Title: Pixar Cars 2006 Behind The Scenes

Wow.
It's almost like you're translating all this stuff into your car language of what you have at your disposal.
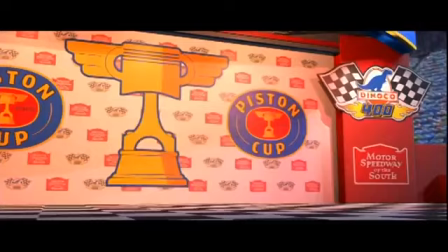16:31 You ask any animator that worked on the show at the end of the production, they would say that it was fun.
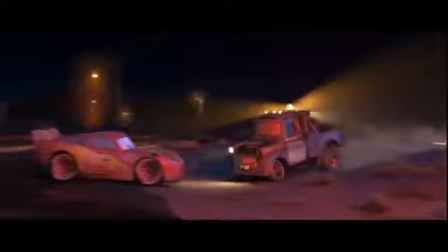16:37 It's fun to have that limitation, because you end up having to come up with creative solutions. I have not seen a lot of other racing movies, but the ones I have seen tend to err on the side of incredible and ridiculous. There's nothing worse for a car person than watching a movie and seeing something totally out of context. You're watching, say, like a period 50s movie, and a 70s Volkswagen Beetle goes by. That's the most annoying thing in the world to a car person. I love cars. I love racing. I love all that. And so I got really geeky with the detail and trying to get it all authentic.
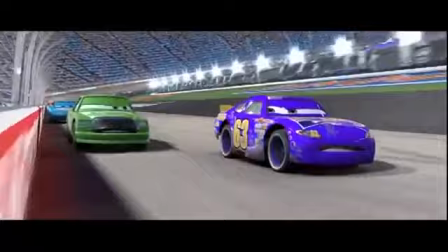One of the things that has really impressed me in the way John has approached this movie is absolute determination to get it right. And I saw that early on just from the standpoint of audio.
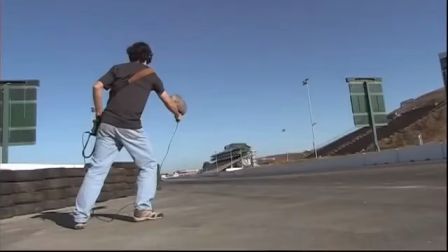17:35 We've had sound engineers from Pixar here at our track and visiting other tracks around the country just recording sound and making sure that they get that piece of it right.
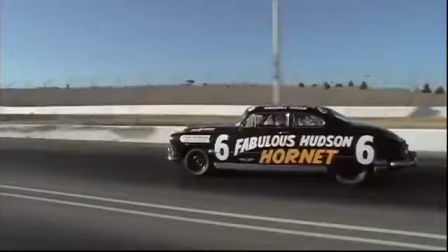17:45 You'll
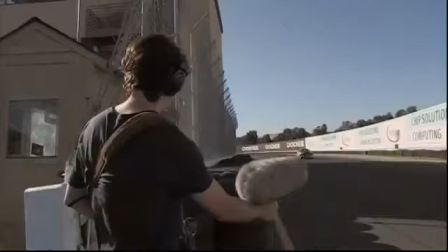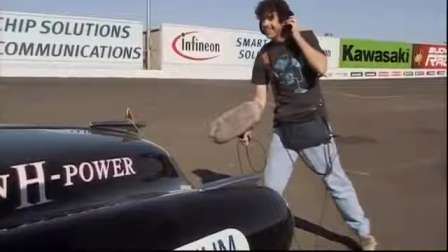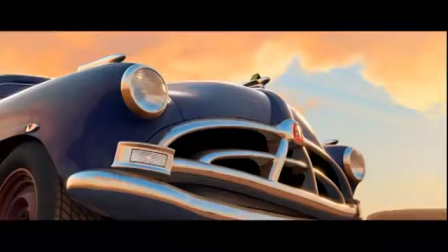17:59 hear that in the movie.
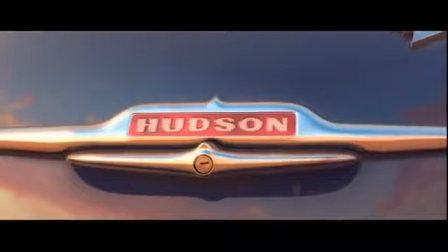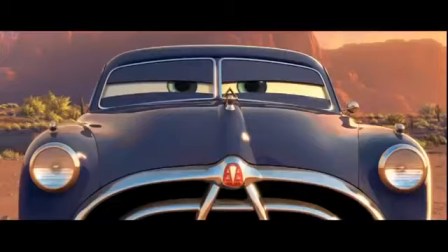18:06 because they are cars that talk you want to give them some legitimacy you want some reality based in this film because yeah they do you know these are talking cars and they could do anything if you didn't ground them in some sort of reality there's a scene when doc hudson is doing the
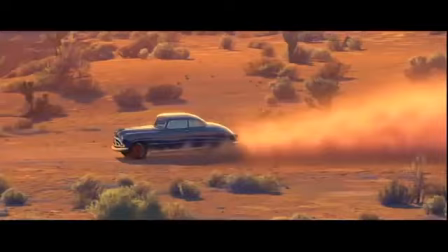18:24 sideways slide in the dirt this beautiful moment where he's he's really getting back into his dirt racing heritage and he
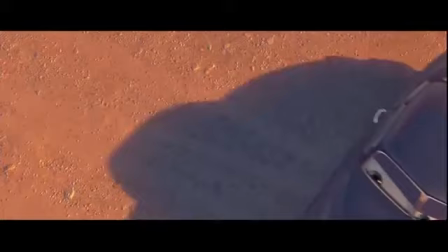18:30 goes into the sideways turn showing mcqueen how you have to turn left and you see the wheels spinning almost in slow motion, and the lug pattern on the wheels is a correct bolt pattern. Come on, how many people are going to do that?
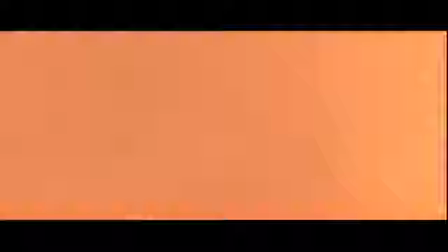There's these icons in the racing world, and I got to meet them, and I got to talk to them, and the more I talked to them, the more I realized, I want them in this movie,
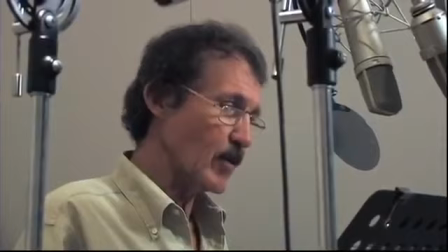18:58 because you can't reproduce the way they sent you.
The Hudson Hornet was my inspiration.
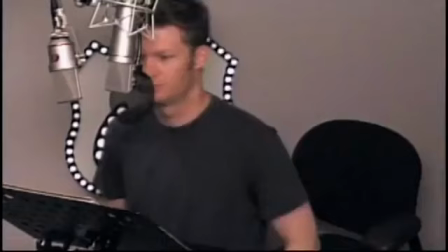19:04 That was the one. You really felt like you meant it. That was great.
You can't reproduce the authenticity that you hear in their voice.
I just hope Lattin is okay. I sure would hate to see anything bad happen to him.
Their understanding of the sport. So what makes race car drivers better than average drivers is they don't panic. You've got to sit on a hot stove and pee ice water. Not a lot of guys can do that. It's hard to do.
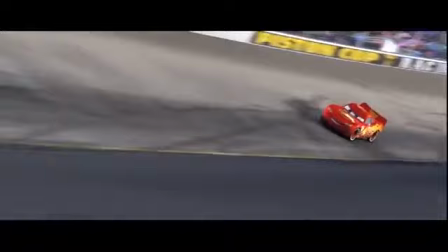19:31 Oh, he's got it in the bag. Call in the dogs and put out the fire. We're going to crown us a new change.
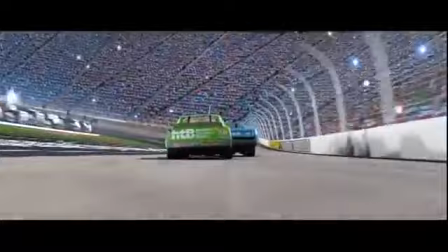19:35 I think one of the things that appeals to people as fans of motor racing is you see guys going fast around a racetrack and we all drive cars and we all have that sense that we could mash the pedal and do what they're doing ourselves.
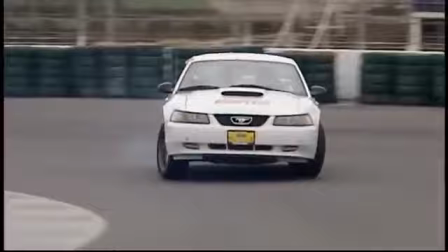19:48 And until you get in a car with a professional driver going around a racetrack,
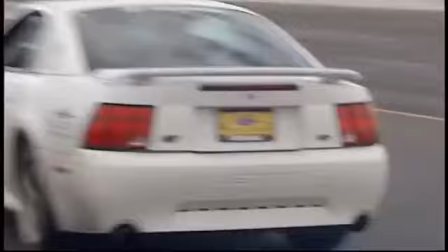19:52 it's really difficult to understand how skilled these guys are relative to what the rest of us can do in a car.
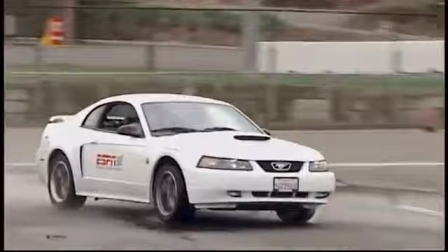20:00 All of the animators who were working on this movie came and spent a day at the track And it's an amazing sensation.
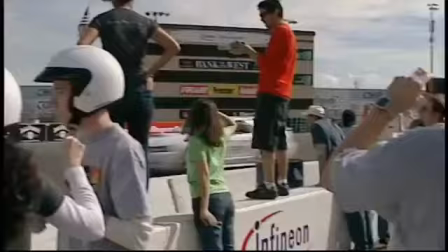20:06 And I think having them go through that experience and understand some of the dynamics was a pretty key element.
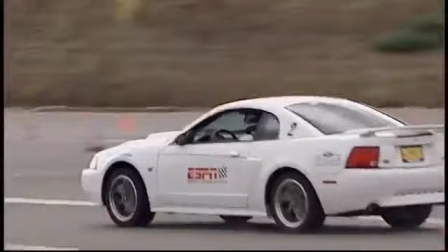20:11 I love this job!
It was kind of scary to think that, you know, these guys are going to drive that fast in this.
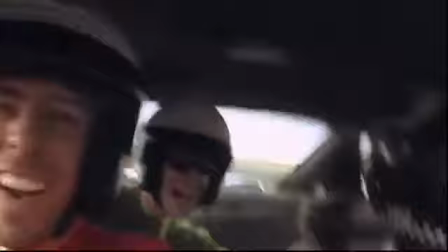20:20 They were just so casual about it, they weren't even taking it to the full extent.